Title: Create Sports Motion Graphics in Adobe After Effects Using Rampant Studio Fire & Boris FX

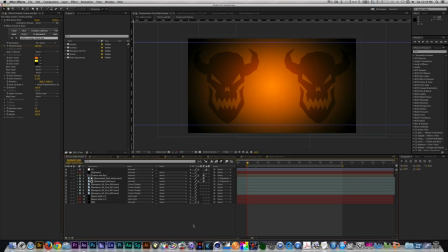Hey, what's up? This is the NLE Ninja with Rampant Design Tools, and in this edition of Running Rampant, I'll show you how to use Studio Fire.
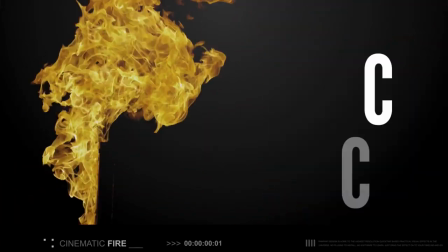Studio Fire is a collection of 203 high-speed fire stock footage that can be inserted into any scene.
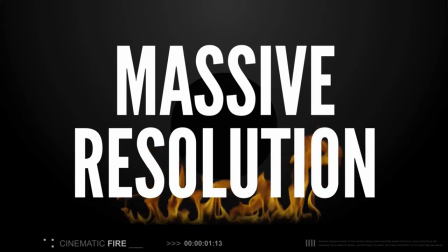It's available in 2K, 4K, and 5K via immediate download or a USB 3.0 drive.
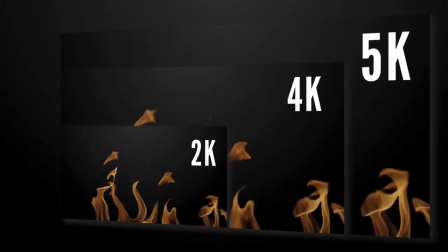These clips are perfect for visual effects, compositing, motion graphics, graphic design, and print.
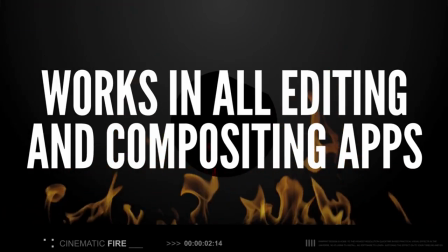As with the other products, they work in all popular editing and compositing softwares such as Final Cut Pro,
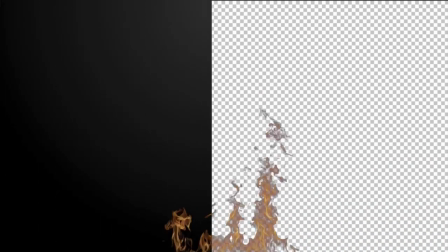Motion, Premiere Pro, After Effects, Avid Media Composer, and more.
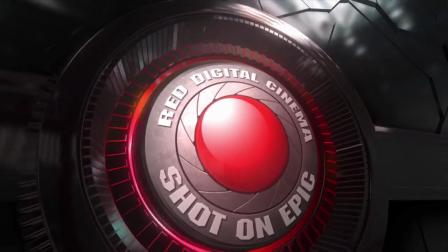Today, I'll show you two examples of how Studio Fire can be used for your videos.
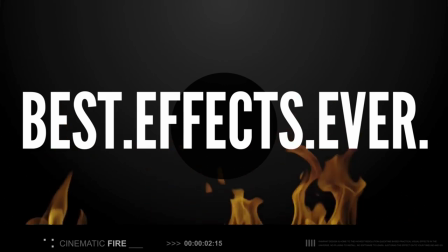For these examples, I'll be using Adobe's After Effects.
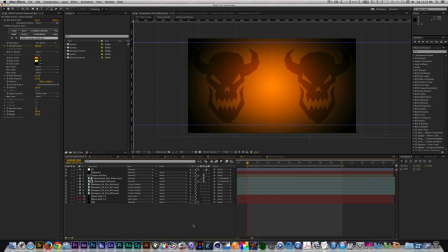In this series of examples, we will be focusing on creating sports motion graphics.
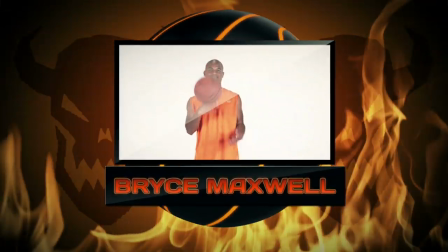For my first example, I will break down how I created a video display presentation using Studio Fire along with BCC,
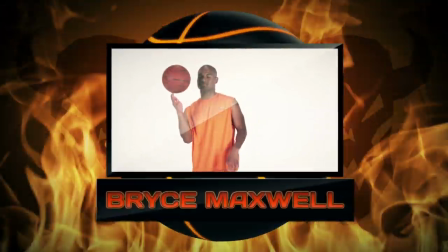film burn, and masks. For my second example,
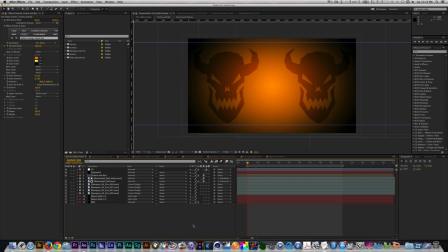I'll show you how to create a fighter rundown animation using Studio Fire and various third-party plugins that looks like this.
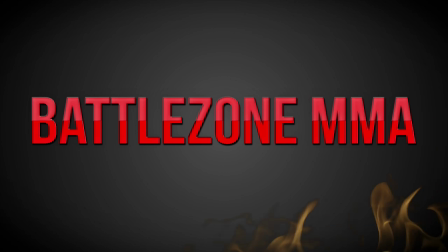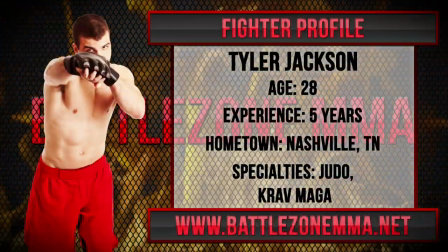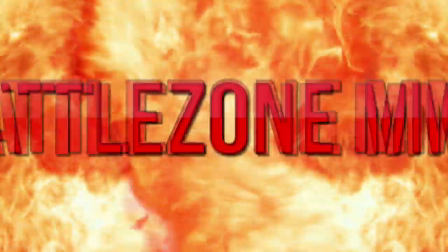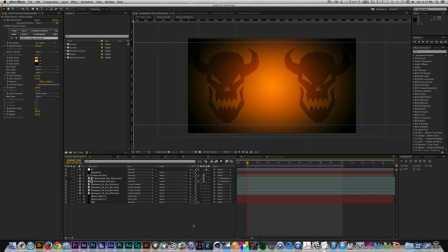A word of warning before I begin. Some of the techniques I'll be using may be a bit advanced, so feel free to watch this tutorial again if anything goes over your head. Without further ado, let's run rampant.
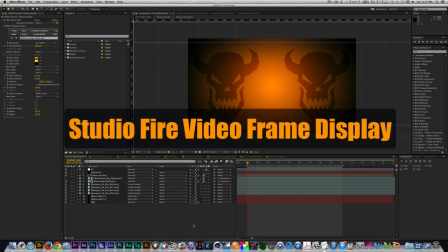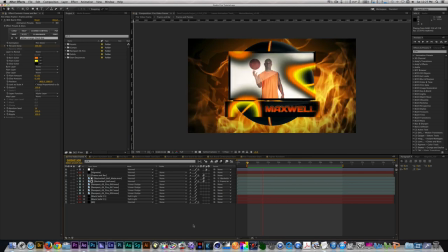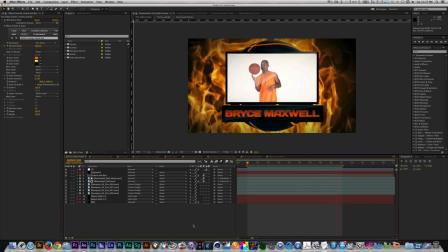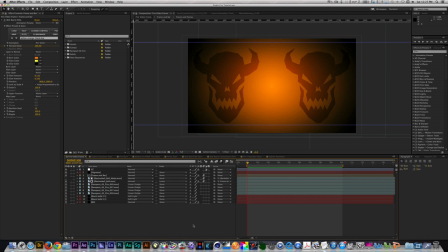This graphic is something you would see right before you show highlights of a player. A video frame of the player looking at the camera and other elements in the background. I decided to create my own version utilizing Studio Fire and see what I could come up with.
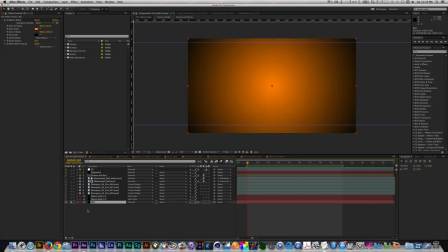Let me break down what I did. First, I created a background using a radial ramp with orange in the center.
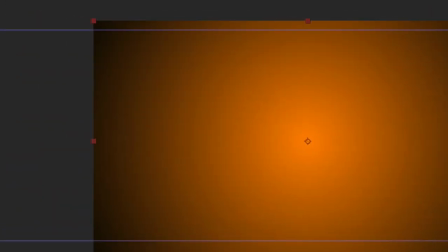I wanted my team colors to be closely associated with fire, and these were the two colors that did the trick.
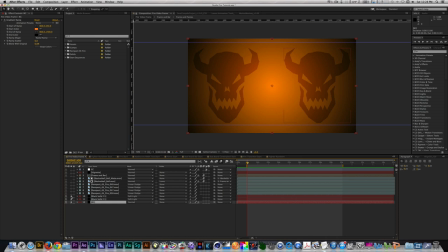Next, I used some clip art of demon heads because I wanted my basketball team to have a mascot that associated with a fire-breathing demon. Using the soft light blend mode, I was able to composite the demon heads into the background effortlessly.
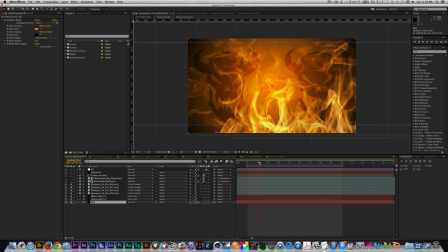From there, I used multiple clips of Studio Fire to finish off my background. Using the linear dodge blend mode seemed to give the fire a much more organic look than before, which is nice to see.
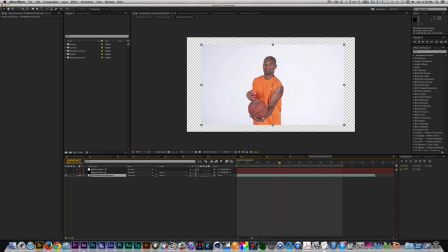I took some footage I had of a basketball player twirling a ball and place it inside of a frame. The frame was made with two masks along with a gradient ramp and CC light sweep and a drop shadow.
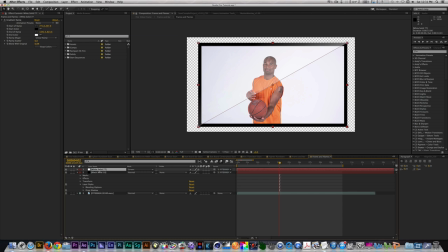I created a reflection for the mask frame by using a white solid with a triangle mask along with the gradient ramp. Using the screen blend mode, I was able to eliminate the black color and give the reflection a faded white look you see a lot of times on glossy items. I pre-composed all those and began creating a nameplate.
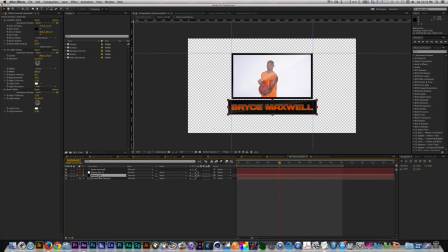The nameplate was created along with using a gradient ramp, CC light sweep, and bevel alpha. I added a drop shadow to give it the appearance of depth. I used the same method for reflection as I did with the frame to get a reflection for the nameplate.